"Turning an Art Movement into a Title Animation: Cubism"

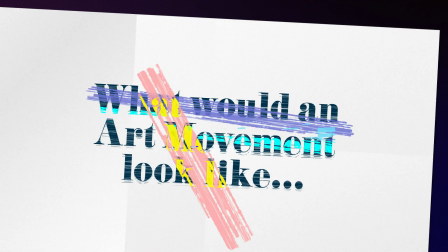0s
Alright, let's try something new. How about getting inspired by an art movement and turning it into a title animation.
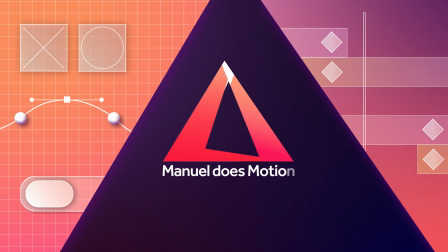7s
In this After Effects tutorial, it is Cubism. Hi guys, my name is Manuel.
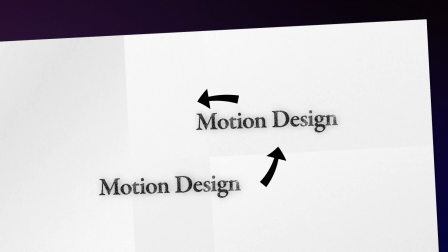13s
Why? If you only get inspired by other motion design, everything just looks the same.
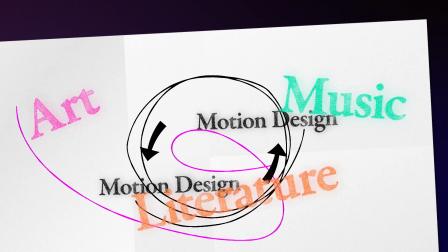18s
That's why you need to see beyond the edge to truly stand out and create unique stuff.
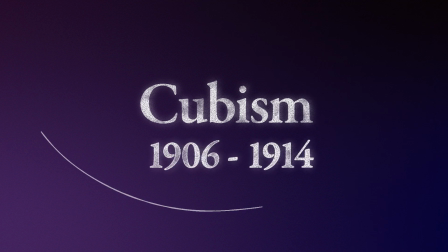24s
Cubism, the avant-garde art movement emerged in Paris in the early 20th century.
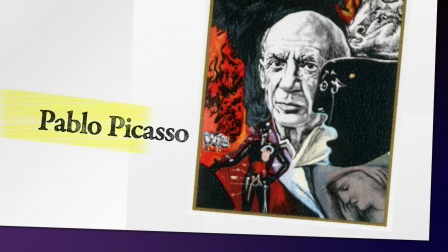28s
One of the most influential artists you might know is Pablo Picasso.
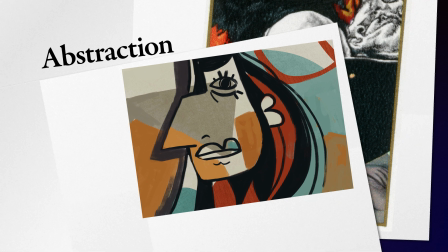33s
The key characteristics of this art movement are abstraction and simplification.
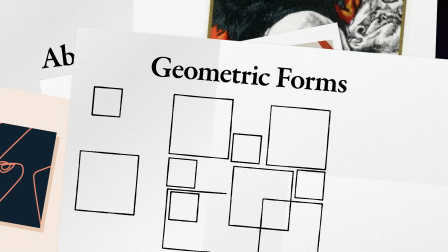38s
The artists turned away from realistic modeling of figures, they fractured them into geometric forms.
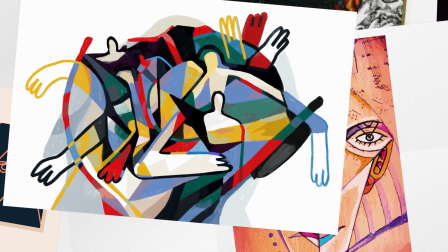44s
Merging background and foreground. They abandoned perspective and instead charted objects from various angles at once.
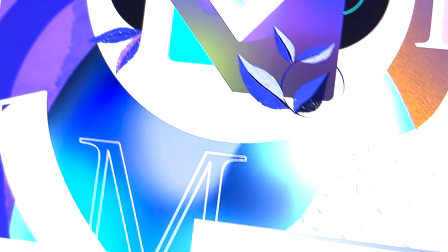52s
And we'll use these characteristics to create a tile animation.
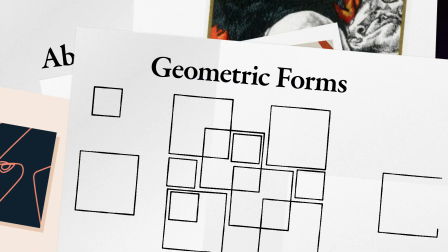55s
Alright, let's start by adding some basic geometric shapes, which I've already done.
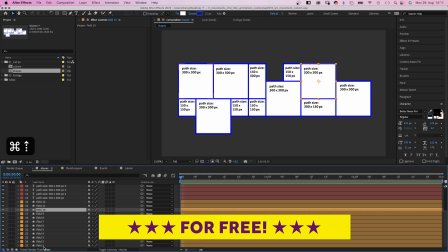62s
It would make the video too long and boring watching me do that. Get the free project file or stop the video now to recreate it.
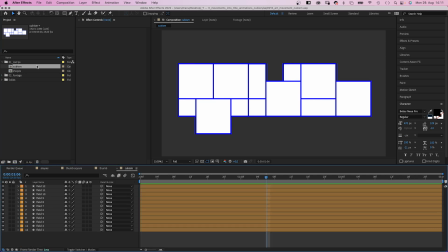68s
On top of these shapes, we're gonna add some text, letters in this case, and each letter in a different font. That's kind of different angles and perspectives. Let's animate the name of the art movement, Cubism. It starts, surprise with a capital C. The font Bebas Neue Pro Regular, size 470 pixels.
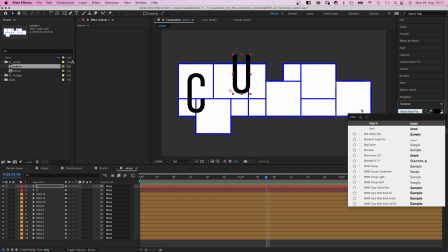88s
Next a capital U. Let's change the font into Didoni URW D-Regular.
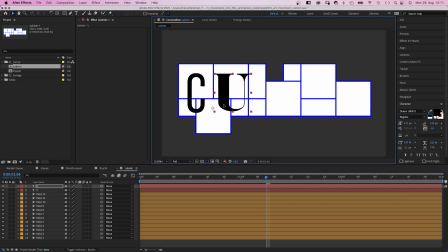94s
We place the letters across several shapes. Size 450 pixels. A small b.
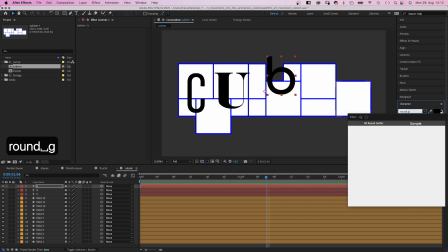106s
And this time let's use all around gothic medium, size 430 pixels.
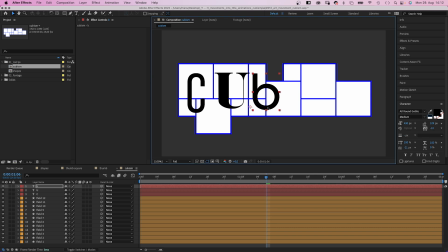113s
And it fits perfectly onto the next three tiles. Then a small i, for which I use the font Arvo regular, size 460 pixels.
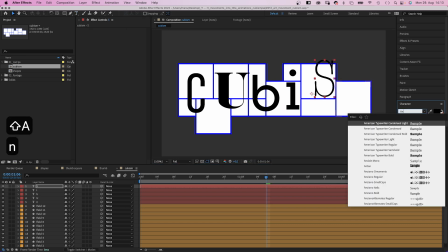125s
A capital S, Anton regular, size 460 pixels.
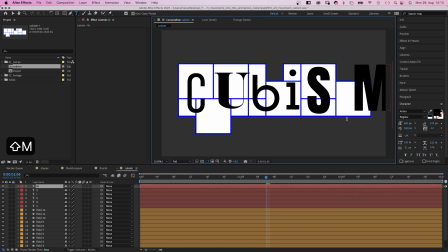130s
Across these two tiles. That leaves one tile for the last letter. A capital M, Bebas Neu regular again.
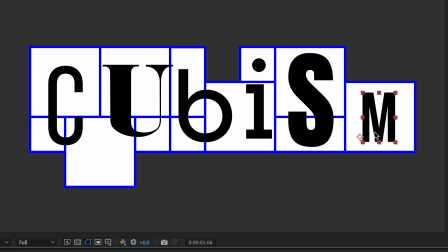137s
Let's set the size to 300 pixels for now, color black for now. All fonts are available on Adobe Fonts.
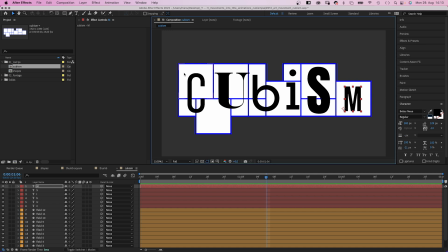145s
You can use any font of course. I would stick to mostly clean fonts though. Next, let's link a letter or part of a letter to each shape. We start at the beginning with the first tile. Let's move the C down above field 1 and link the letter to it.
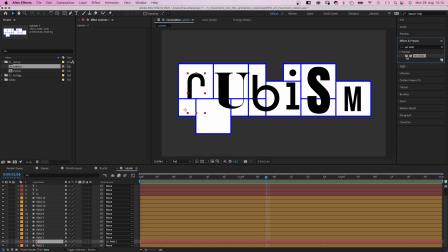159s
Then we use the effects and presets window to add a set matte effect. And we take the matte from field 1 as well.
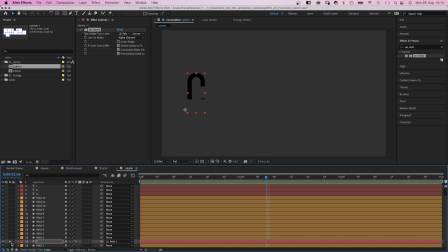165s
So it's only visible on that tile. The C is also linked to the second field.
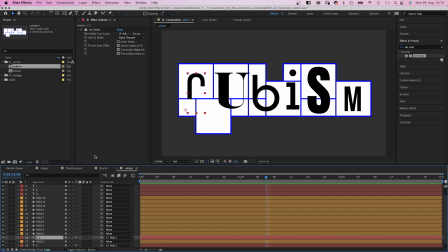170s
So, we duplicate the text layer, move it above field 2, and link it to field 2, and take the mat from field 2. One more time, it's linked to field 3. We duplicate the text layer again, move it above field 3, link it to field 3, and we take the mat from field 3.
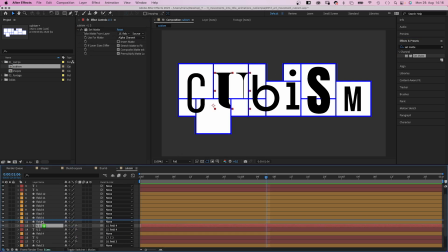186s
Pretty exciting, I know, especially since we're linking all the other layers to their background tiles as well. I am crazy fast, huh?
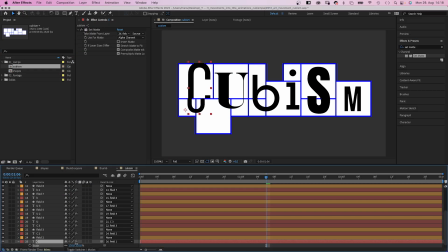200s
Alright now, we did all this to mess around with the letter parts and change scales and positions to make it more abstract. Don't go too crazy though, it should still be at least somehow readable. Probably. So we go through all the text layers, resize them and change positions.
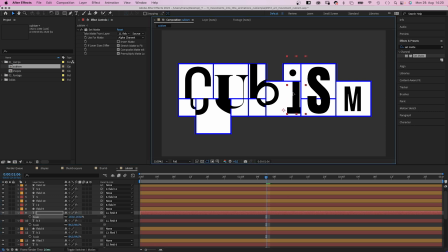220s
Awesome.
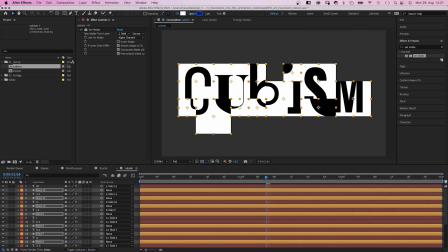226s
We select all layers and get rid of the stroke. Looks kind of awesome already, right?
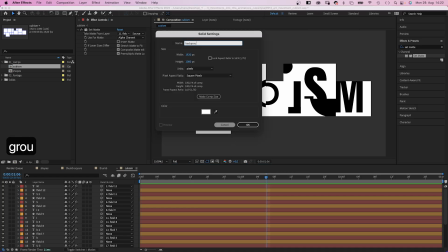231s
We add a new solid, color white, name it background and move it to the bottom of the layer stacking order.
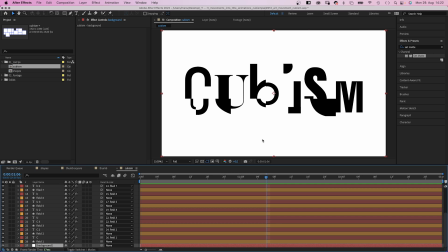238s
Then let's invert the colors of one or two shapes. That's kind of merging background and foreground.
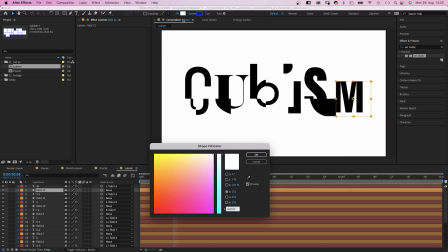244s
Let's start with the M. That's field 12. We change the fill color to black.